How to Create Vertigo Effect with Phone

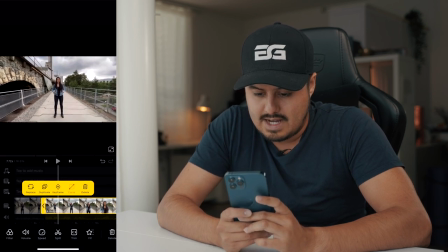I'm going to select it and drag it until I start walking.
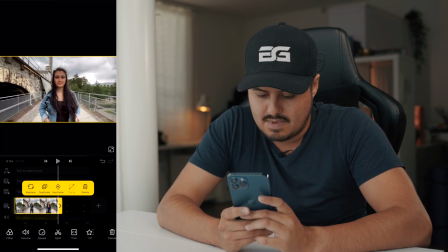And same with the other side. Okay. So let's start with the first clip.
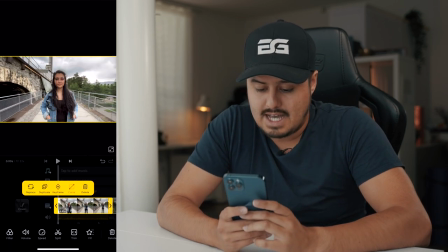I'm going to double tap on it.
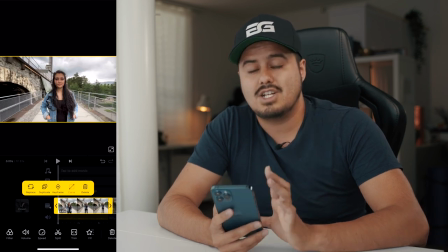And because I'm moving away from her, I want to digitally zoom in so that the background starts to expand.
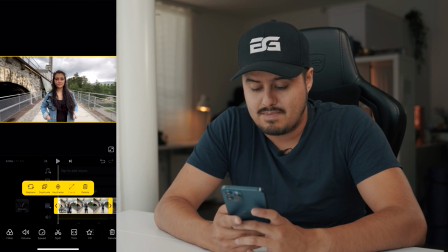And the first thing I'm going to do is hit the keyframe button. This allows to animate the transformation.
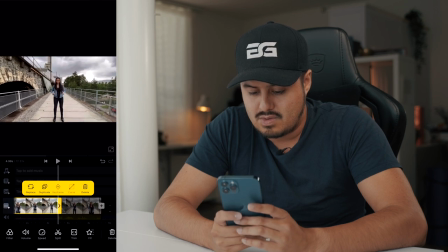So when I drag the cursor to the end of the clip, I can zoom all the way in.
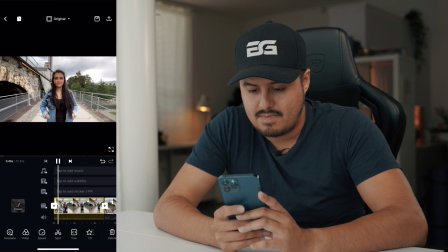And when I play it back, it's gonna create that nice vertigo effect.
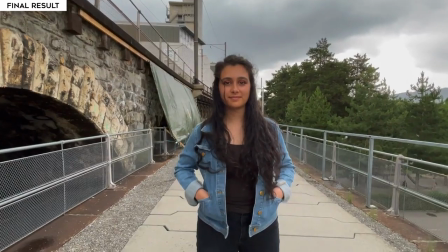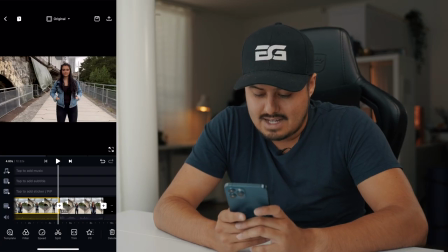Now we're gonna do the same thing with the second clip. I'm gonna double tap on it.
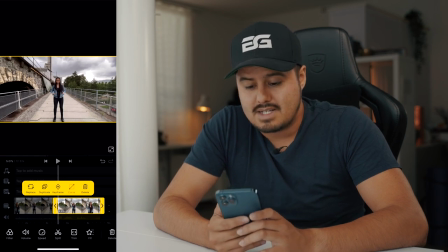But this time, because I'm moving towards the subject,
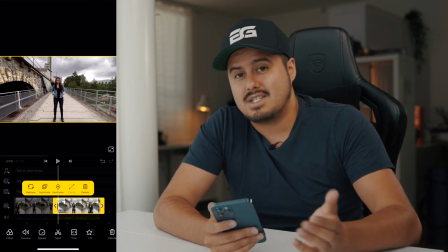I will have to zoom in first and then zoom out as I move away from her, if that makes sense.
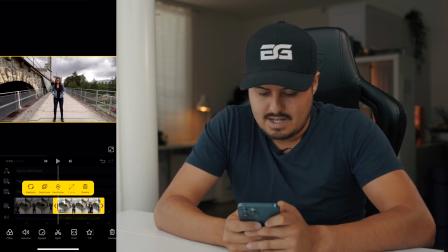So I'm gonna zoom all the way in.
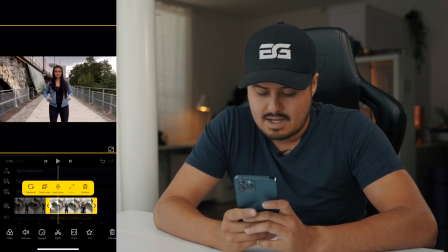I'm gonna hit the keyframe button, gonna move the cursor all the way to the end
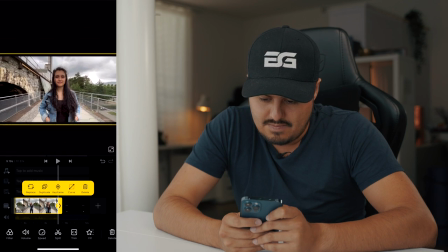and then zoom out like that.
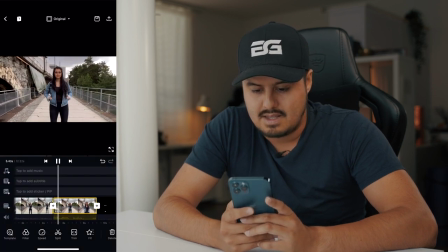And when playing it back, you get this nice vertigo effect where the background shrinks.
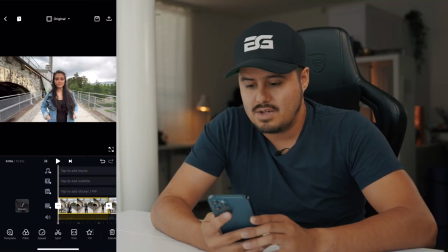So the next thing you want to do is export the clip.
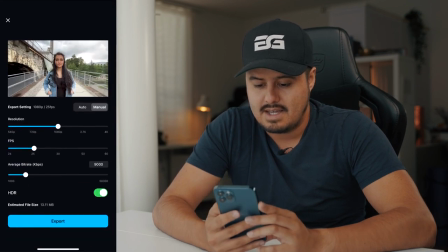Just select the icon on the top right and we're going to export it in 1080p.
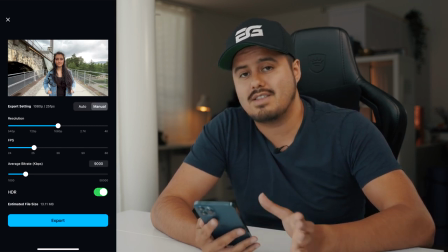This way we won't lose any quality because as you remembered, we shot this in 4K and through zooming in and out,
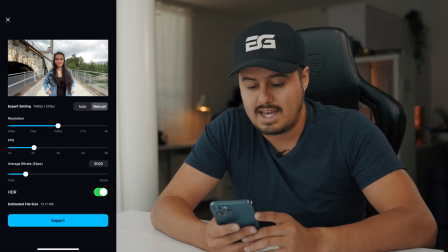we lose quality if we export it in 4K. and the frame rate is set to 25 frames per second. Average bit rate is 9000. HDR mode is on because I shot it in 10 bit Dolby Vision and then hit the export button. All right guys, these are the two methods to creating a vertigo effect with your smartphone. I hope you enjoyed this tutorial. If you did, make sure to leave a like, make sure to subscribe if you're new to this channel so that I can keep creating awesome tutorials for you guys. If you're not a member of a Facebook group, make sure to join my private smartphone filmmaking community where you can share your work and get feedback from others. We have over a thousand active members. Once or twice a month, I go live in that Facebook group just to talk about smartphone filmmaking. So make sure to be there as well. If you haven't downloaded my free smartphone filmmaking guide, make sure to do that as well as this will help you get started with creating quality mobile content. Once again, thank you so much for watching. have a great day and I will see you in the next video.